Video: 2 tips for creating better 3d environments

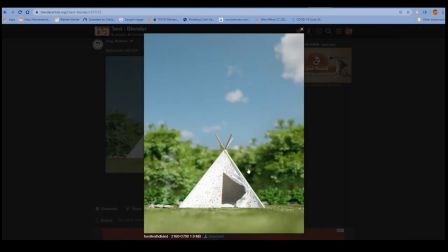(12:02)
And this is a classic, what I call the miniature syndrome, which i just actually came up with five minutes before making this video uh miniature syndrome just like it feels like a miniature right because of all the blur like it feels like this was made by by hand like a tiny little tent on a tabletop and then a camera was shoved in really close
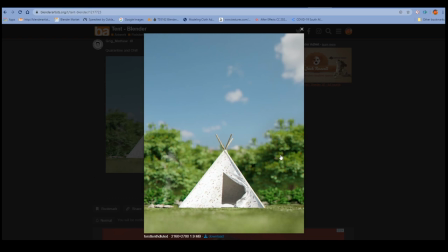(12:23)
and it's got this huge amount of blur and then the bokeh bokeh effect here sorry i don't know how to pronounce that but yeah it's just it's not the right combination of lens width and blur so i would i would probably
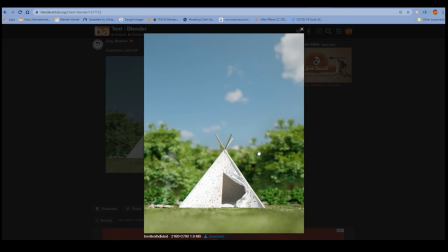(12:39)
keep the lens width it does look like a bit more of a telephoto lens but i would bring down the blur absolutely because it just feels like a very miniature sort of scene which is fine if the if the person making this uh were going for that but um i have feeling that
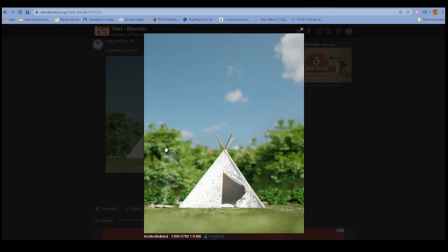(12:56)
was not the original intent and so just understanding that the blur is what is making your scene feel a little bit weird like a lot of people wonder why the scale in your scenes feels off it's this is one of the reasons too much blur um and in some cases the wrong camera
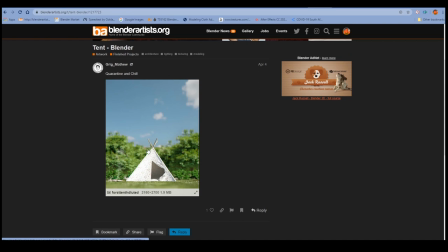(13:16)
lens width by the way this one is made by greek and for the most part i like it it's a good scene lighting's good, texturing is all there. So Greg and Matthew, very nice render there.
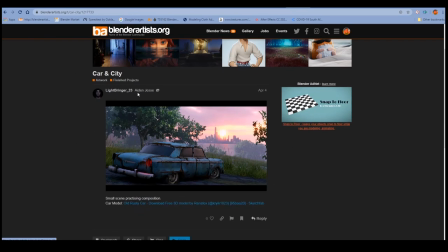(13:28)
And this one I should credit the artist as well, Lightbringer23 on Blender Artist.
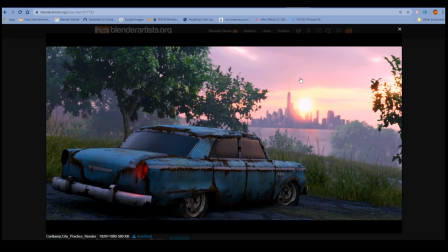(13:37)
Very nice scene, great texturing, modeling is all there, it's all good. Just a little bit more thought perhaps to the camera.
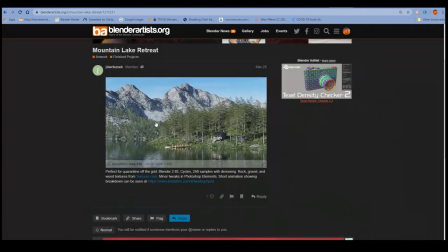(13:46)
And then we've got another one here by this person, JDWRBannick on Blender Artists.
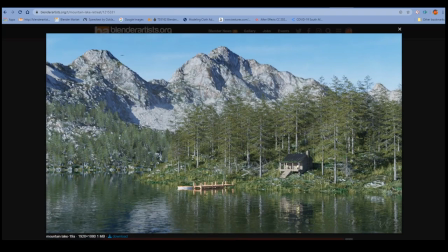(13:57)
And this suffers from the opposite problem from the previous one, where this one has too much blur. Well, not the opposite problem, really. It's just a different problem.
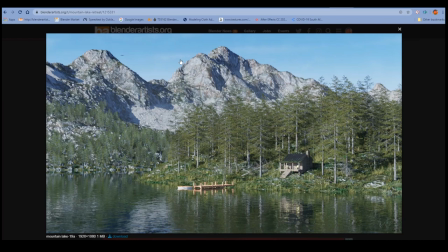(14:09)
The camera lens is wrong. so this one has got no blur which is actually a good thing but it's got it's got a lens that is just way too zoomed in it feels like whoever took this photo was sitting like across the lake like a couple of kilometers away with a really really
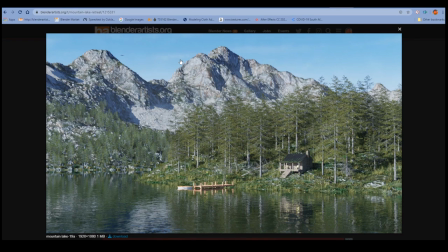(14:24)
long telephoto lens and just zoomed all the way in and took this photo which is fine I'm just saying like what if you were to place your camera above the lake and just widen out the lens to sort of capture all the great scenery you know it doesn't mean obviously a little bit
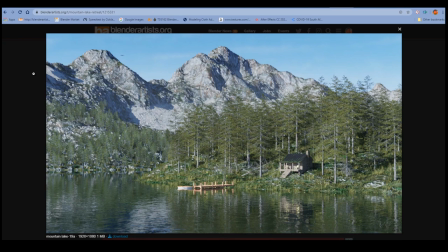(14:40)
more modeling work a little bit more work setting up your scene but it will look a lot better trust me if you use a wider lens maybe like a 25 millimeter uh 35 millimeter uh 40 millimeter lens like just trying uh try and let the image quote unquote breathe a little bit better
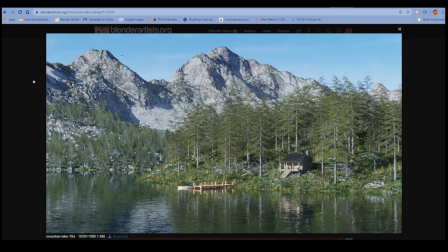(14:57)
um this is just way too zoomed in feels cramped right and again we'll We'll do a practical example in Blender. Let's just get through these.
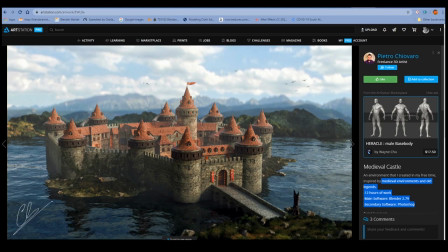(15:09)
So here's a very good scene by Pietro Chiovaro. I think he's on YouTube. He makes some pretty good tutorials. This is an older image of his, posted three years ago. So he was probably still learning the ins and outs of how to use a camera. But this is really well done.
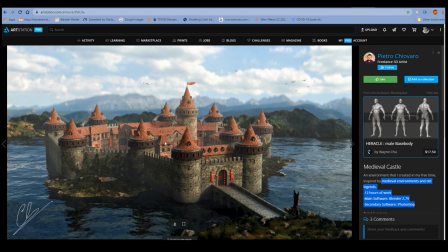(15:26)
Good texturing, modeling, lighting. It's all good. But again, it feels of scaling. The scale, I don't know if you can tell, but for me, definitely the scale feels off. It feels like a miniature. And the biggest reason, the single biggest reason for that is definitely all the excessive amount of blur in the back.
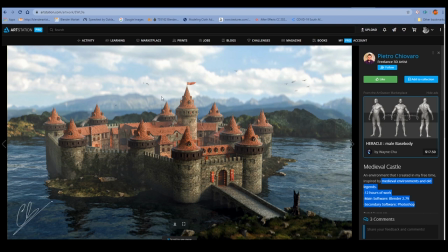(15:44)
Because you'll notice this scene is actually quite a wide angle lens, isn't it? This is probably a 35mm lens, 25mm perhaps. It's quite wide. It's good for such a scene. Just the blur doesn't fit with such a wide lens. So immediately that makes it feel like a miniature, like it was built on a tabletop.
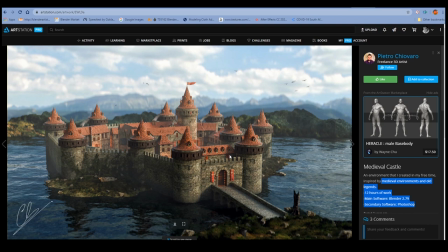(16:07)
And yeah, so it's a weird blur lens width combination that just doesn't work.